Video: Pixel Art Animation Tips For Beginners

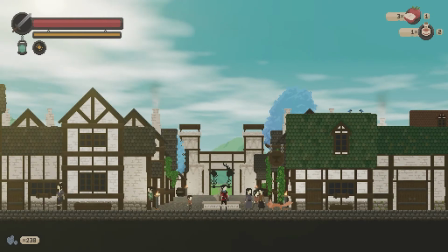[0:10]
Hello again, Sam here. Welcome back to another video. Today, we'll be discussing the topic of animation.
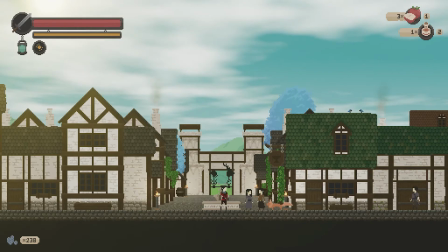[0:17]
Like most pixel art games, animation is one of many key aspects of game development that gives life to the world you're creating.
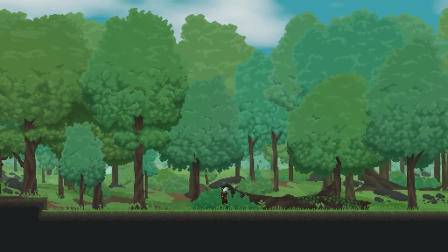[0:24]
We will be discussing basic fundamentals and techniques that can help you understand the processes involved in learning and developing in animation.
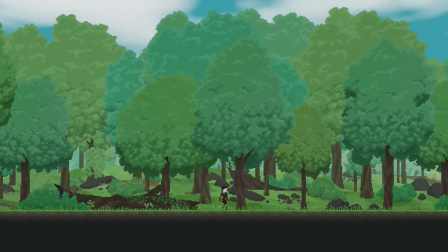[0:32]
We will explore processes from initial concepts to keyframing and motion.
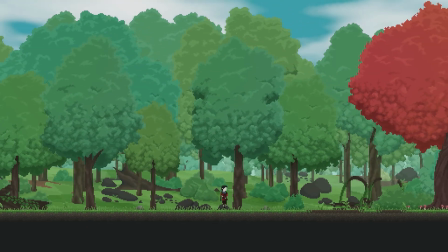[0:37]
More than this, however, we really want to offer our experience and advice on the topic of pixel art animation itself.
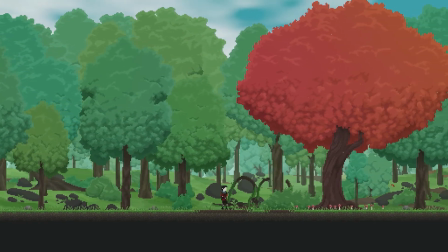[0:43]
We hope that this tutorial will help you on your journey.
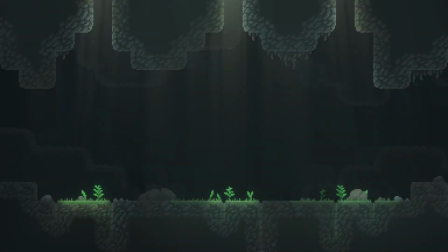[0:46]
To give us some context as we explore, we will focus on a more combative animation with one of our more aggressive spirits, the Shadebreaker.
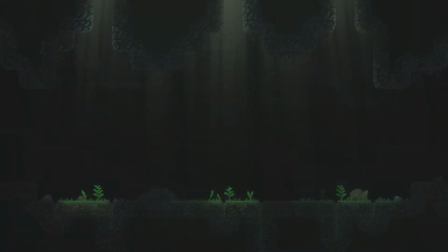[0:55]
The Shadebreaker is a manifestation of anger and rage born from the unjustful persecution and death of an innocent human.
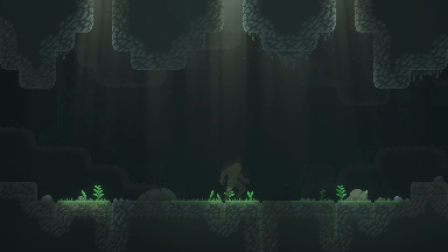[1:03]
These spirits roam the lands, seeking to enact blind vengeance upon anyone who may cross their paths. Let's delve into the process of creating such a being. It is important to understand that a well-planned concept is essential for you as an animator. Doing so will allow you to establish a solid foundation and streamline the rest of the animation process. When designing your characters, it is essential to think about what parts of the animation will physically move,
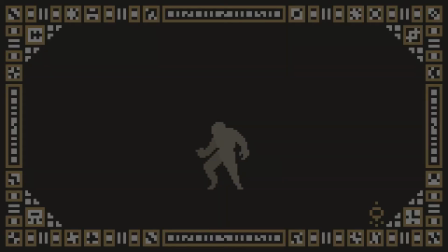[1:33]
how much these parts will move, and what key physical features will easily allow the viewer to track its movement. Character design, depending on your art style, is best kept simple. To keep it simple, we can use clear, clean shading and a clear and unique silhouette.
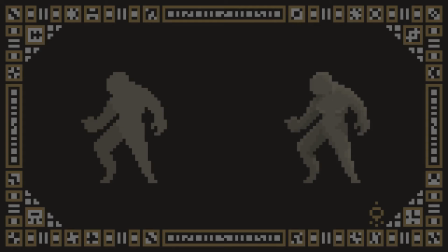[1:50]
Whereas, a character with complex shading, where the character has, for example, gradients of colour, will prove to be a nightmare to animate.
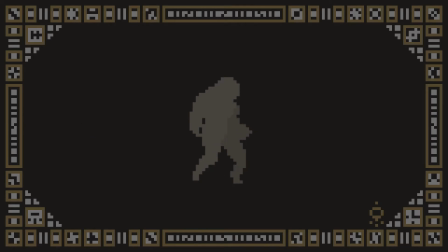[1:58]
This is because limbs and features stretch, contort and change perspective constantly which will make tracking the large amount of colours and shading difficult.
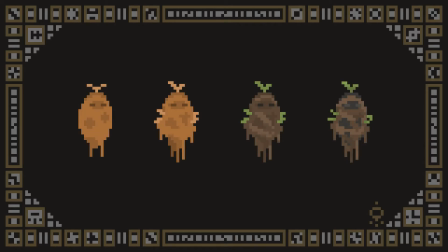[2:07]
Clear and concise shading with a clear shape and form makes it easy on the eyes for not only yourself but for the players who will be looking at this character for much of the game.
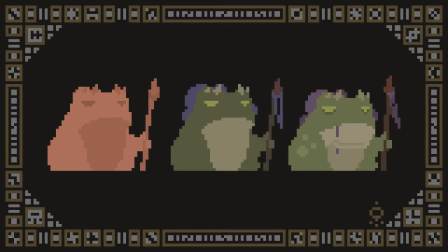[2:17]
Help yourself by creating smart and thought out sprites. You don't need to make your job harder than it needs to be with complex shading.
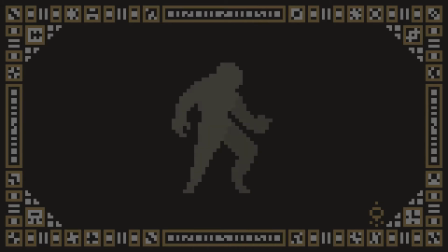[2:26]
Before the animation process begins, we break the character up into sections, limbs and appendages.
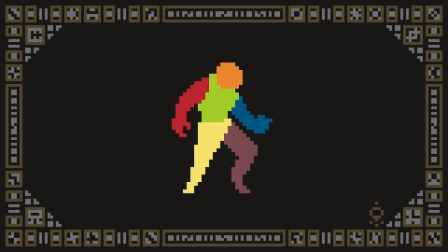[2:34]
By dividing the character into separate layers and colours, you'll be able to better understand and identify the different body parts between frames, which will help you greatly in the animating process. This also allows you to use the existing character designs as a skeleton, of sorts, for you to animate with.
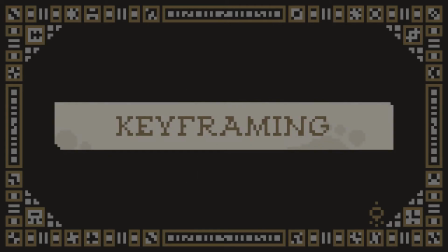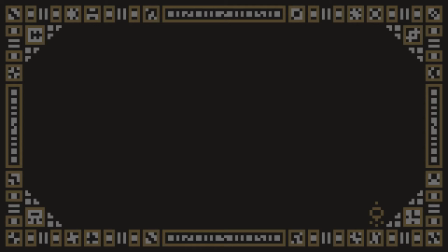[2:57]
A common approach for new and aspiring animators is to skip out on keyframing and to animate frame by frame,
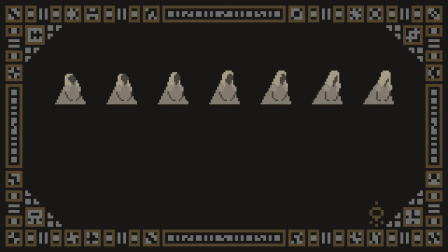[3:03]
which almost always ends with a poorly paced and unappealing animation. Utilizing keyframes to give your animation structure and timing is a key technique in creating solid and smooth animations.
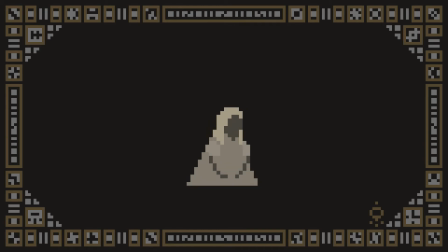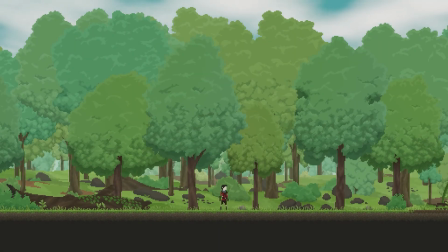[3:19]
Keyframing is the technique of drawing the character in key positions for the specific animation.
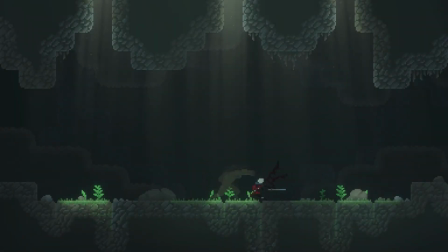[3:23]
For example, an attack animation, where the Shadebreaker throws out a powerful punch to shatter the defenses of anyone who receives it.
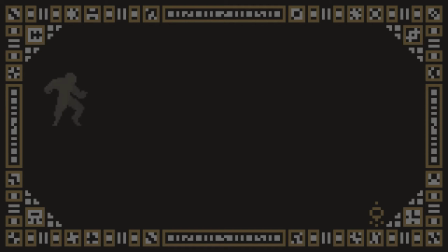[3:31]
The keyframes of the animation are split into four core sections. The wind-up, the impact, the wind-down, and idle frames.
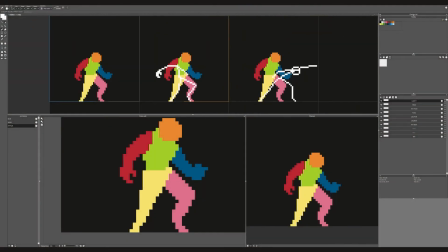[3:45]
Don't be afraid to really push the character's features by pulling and stretching body parts to really exaggerate movement and impact.
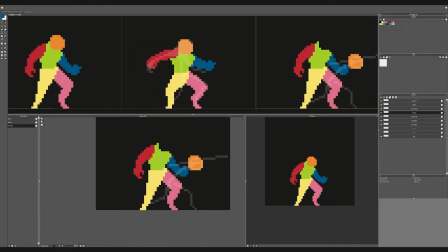[3:52]
Draw each keyframe with intent and interest, like drawing your character in a cool action pose.
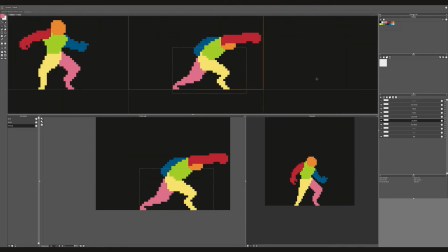[3:58]
Creating exciting and dynamic keyframes will always help to sell an animation.
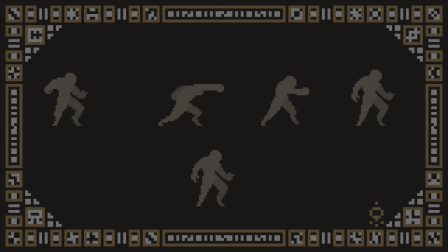[4:03]
With these four frames alone, you can already grasp the motion and general feeling of the animation itself.
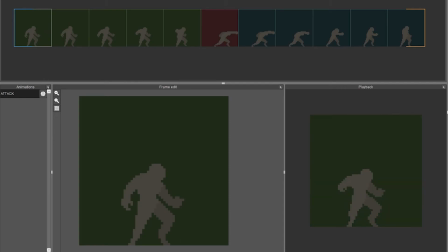[4:13]
For attack animations, you want a clear wind-up before the impact, so that players can see and understand the wind-up frames.